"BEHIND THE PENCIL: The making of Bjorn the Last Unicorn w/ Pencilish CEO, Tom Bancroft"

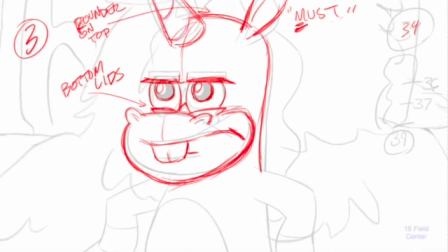(8:14)
So I'm gonna move that a little bit more over here. So we end up with that. Again, I'm gonna make a little bit more of a hump here. All right, on to the next.
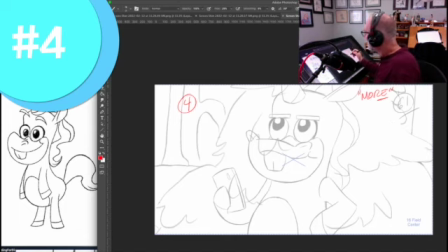(8:28)
Okay, so this is our final pose. So now he's fully standing up. And I like that he's looking kind of straight up.
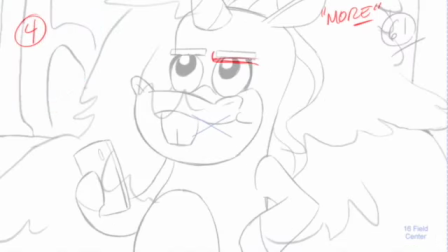(8:37)
I'm still gonna bring those eyebrows down a little bit. I want them to be straight across, because by the way, that's what reads as determined when you're talking about expressions. We don't want him mad, we don't want him determined. And there is a difference between how your eyebrows look.
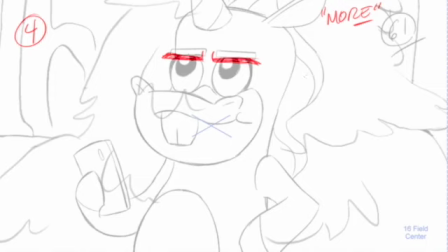(8:51)
The eyebrows are a little bit more straight across when you're determined, especially in a cartoon like this, it's a good way to show that emotion.
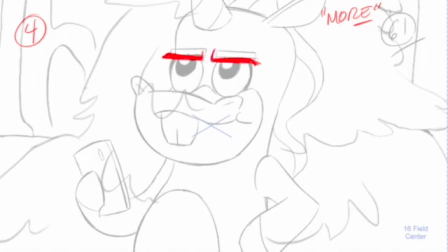(9:06)
And his are straight across, but just want to give, and even adding this little kind of furrow brow there, I think helps. So again, I'm going to move where this is fitting here. But now it's really sticking up, but it's at a 45 degree angle, so it'd be a little bit more right there.
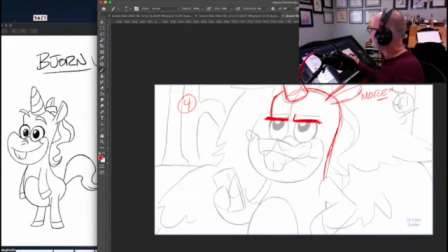(9:26)
This side, I must know more, or, and he went into, now the other thing is I don't want him to do this happy, so I'm gonna say that too, is like no happy grin here. Hopefully he'll know what that means, no happy, I'll put cheek.
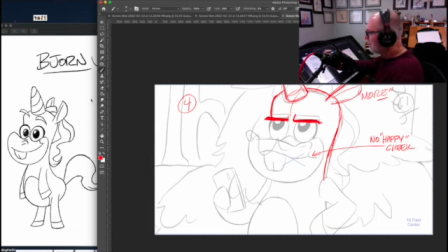(9:45)
Because that's kind of what that represents, right? We see it here on the Bjorn expression sheet.
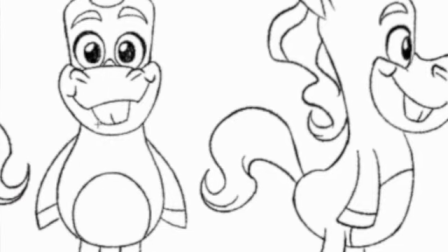(9:50)
He's got these little sort of happy cheek shapes here. But that's when he's smiling and stuff.
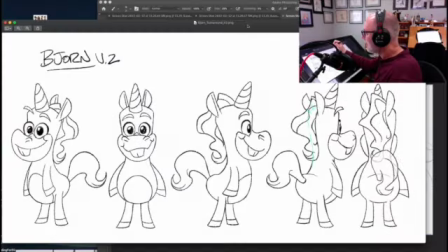(9:56)
This is him not smiling. He's He's being determined.
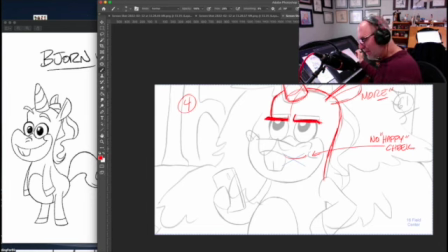(10:00)
So I think that this part going up like that is probably not going to work. So I'm, and this is getting too thin here.
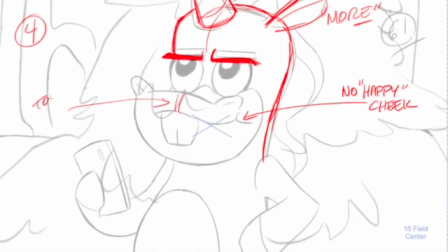(10:10)
So I'm going to put that too thin between top of muzzle and mouth.
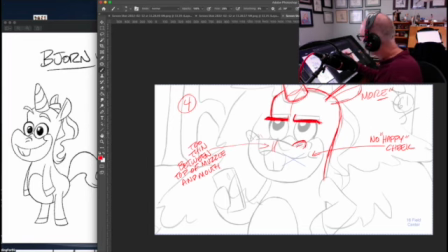(10:29)
Moving that nostril forward a little bit. This one is a little bit too like at an angle. I'm just gonna put it more like here. I am gonna move this muzzle up, I think, because he's kind of got his head up at a little bit of an angle now. And I think that's gonna play into that nicely. I'm gonna keep his pupils here.
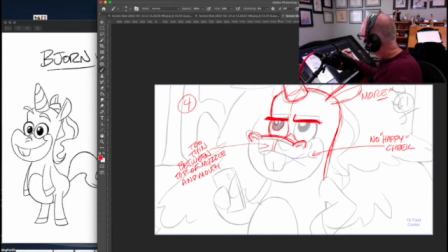(10:49)
Again, I'm gonna make the highlights just a little smaller. But again, we're just trying to get a little bit more out of the animation in the drawings, because the timing is there.
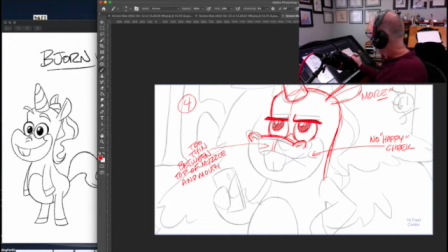(11:02)
All the animation is really there already. It's just making a few drawings, not only more on model, but maybe a little bit more pushed. So this would be a little bit more his normal size jowl. And that's the big difference. So that jowl's
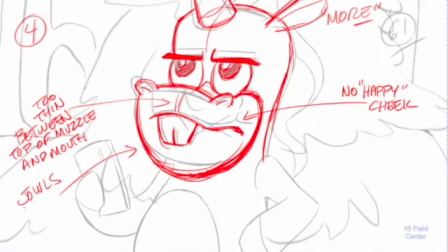(11:21)
longer.
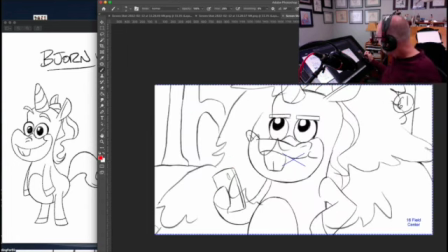(11:32)
Okay, so you can see the difference, mostly in that jowl, right?
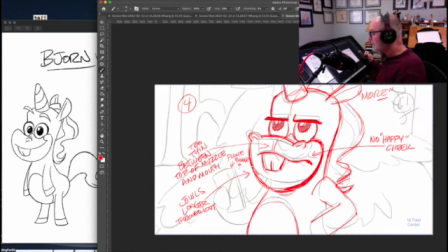(11:37)
The jowl's gotten much bigger, but it fits the, you know, it's closer to our proportions here. But as you can see, this is not on that model sheet, this expression, even this angle. Like, we're a little bit more of an upshot. We're a little bit more straight on.
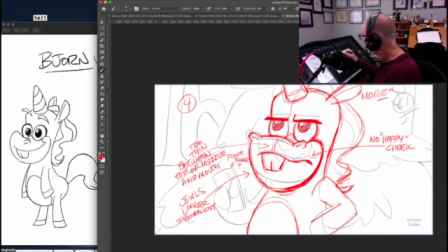(11:56)
We're just slightly three-quarter on this angle, so the nostrils and stuff have to be changed. There's a lot of invention that happens on every single frame of a animated TV series, because you do have to sort of reinvent the wheel almost every
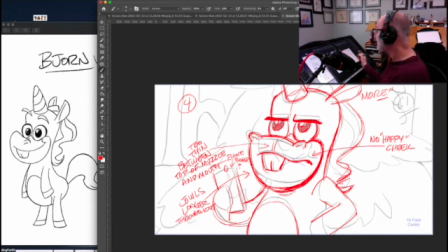(12:17)
on almost every frame.